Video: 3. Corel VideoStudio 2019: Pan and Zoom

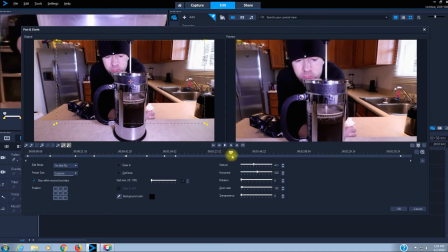So how about I just zoom in on my face very slowly while I'm waiting on the coffee to brew. I'm going to drag the scrubber all the way across the timeline until the next sequence.
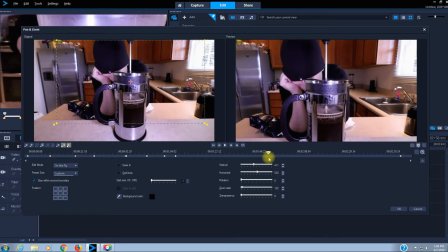Oops. Right there. Oh no.
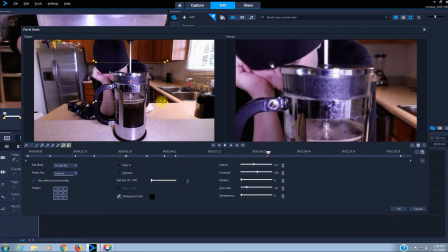Okay, now I'm going to zoom in on my face
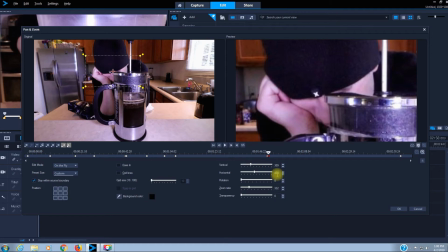to emphasize my boredom of waiting for the coffee to brew, and I want that to be gradual, so I will remove that keyframe.
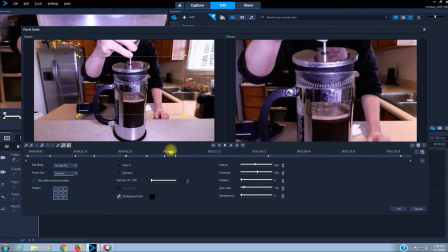So it will look like this. I'm zooming in on the stirring, I'm zooming out to emphasize the lid and plunger being placed in, and now
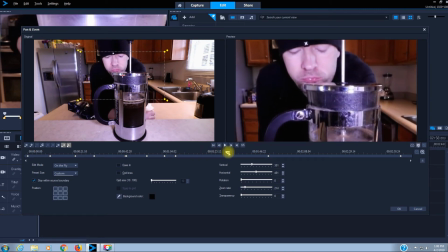I'm zooming in very gradually on my bored face.
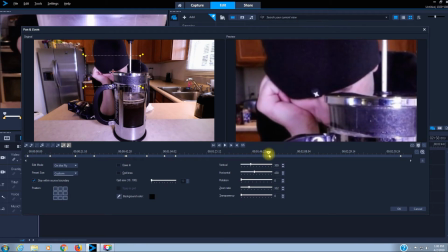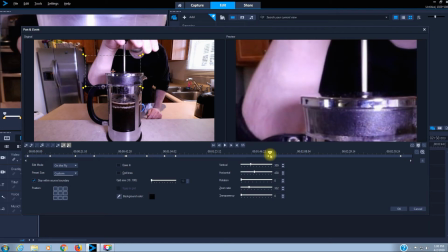Okay, the next action sequence
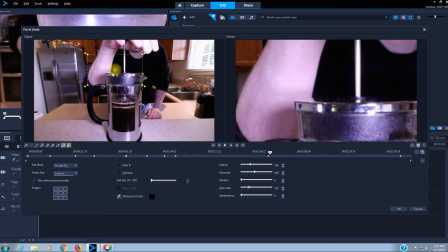is pushing the plunger down
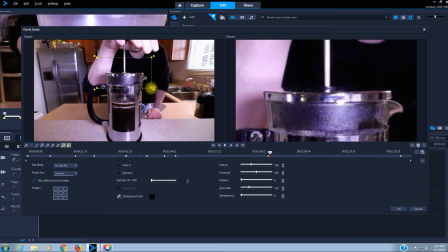to push the coffee grounds to the bottom, and I want to zoom out on that,
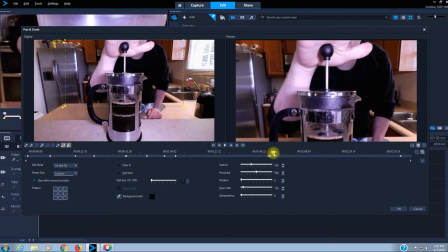leaving all the keyframes in, and I want to pan down as that's being pushed down right there.
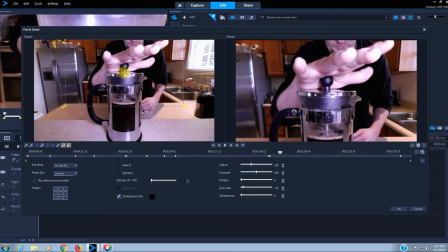So I will just click, hold, drag that down.
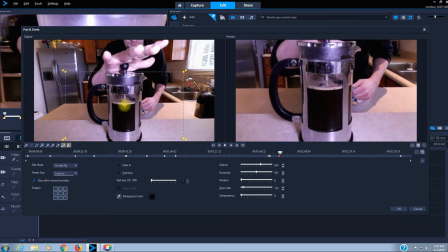So the viewer can just watch that coffee being pressed all the way down.
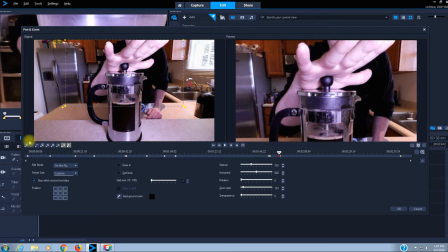And I want that to be a gradual move. I want it to follow down. I will remove that keyframe.
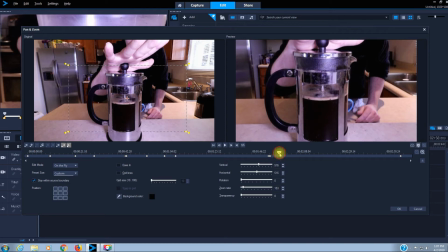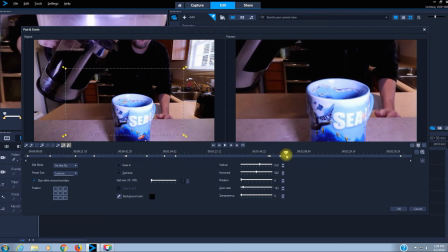Okay, next action sequence. Coffee being poured.
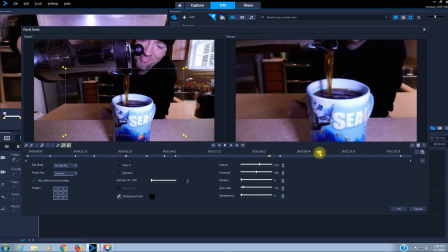And I'm going to slowly zoom in on that coffee being poured. Zoom in and center. Okay, that's the end of the coffee being poured. Now I am going to center right there
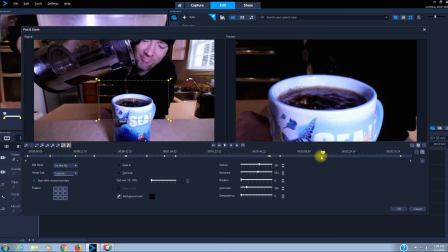and zoom in on that coffee. I want that to be gradual, so I will remove that keyframe.
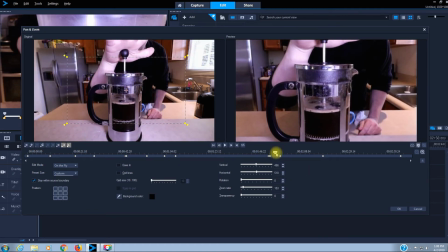So it'll look like this.
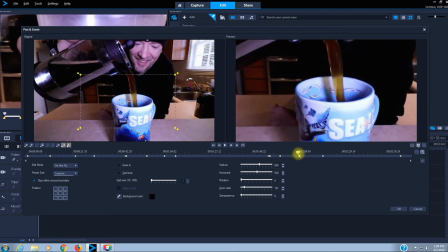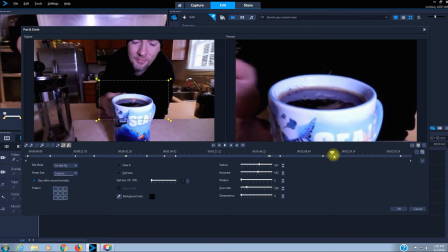Okay. Next sequence, me drinking the coffee.
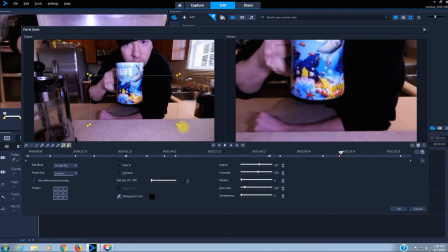I want to zoom out.
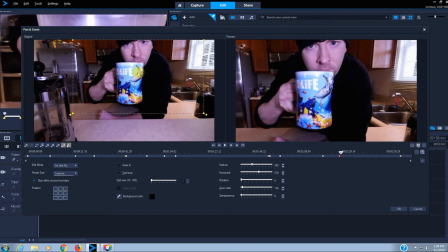And I want the viewer to see me smelling and drinking the coffee.
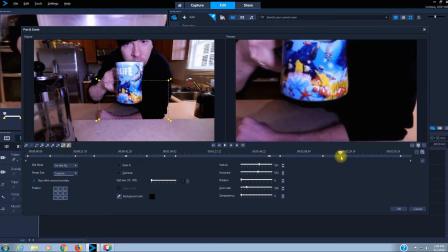I want that to be a sudden zoom out. I'll place that keyframe right over top of that keyframe.
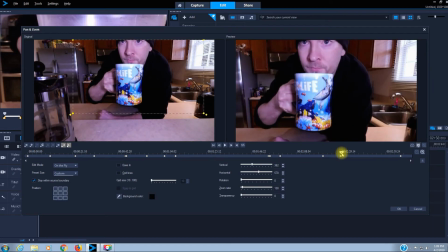So, boom, it pops out.
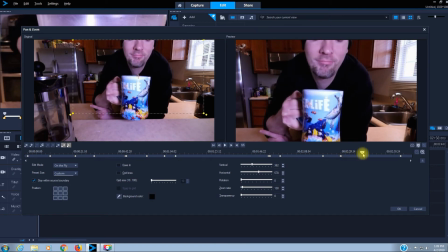Yay, coffee, it's so good.
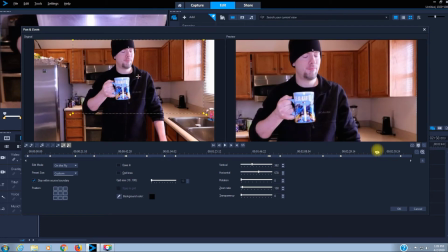Okay, next scene, I'm standing there, I'm still enjoying my coffee. I can't believe how good it is.
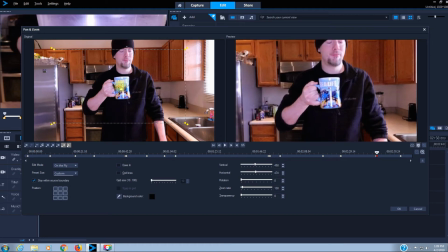I want to go full screen on this.
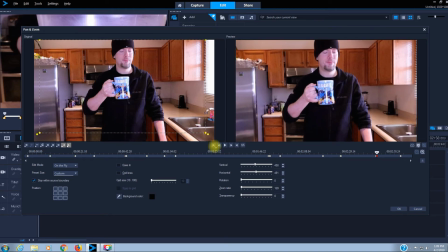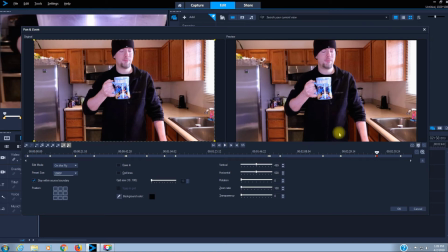Okay, it's going to pop out full screen. Pop.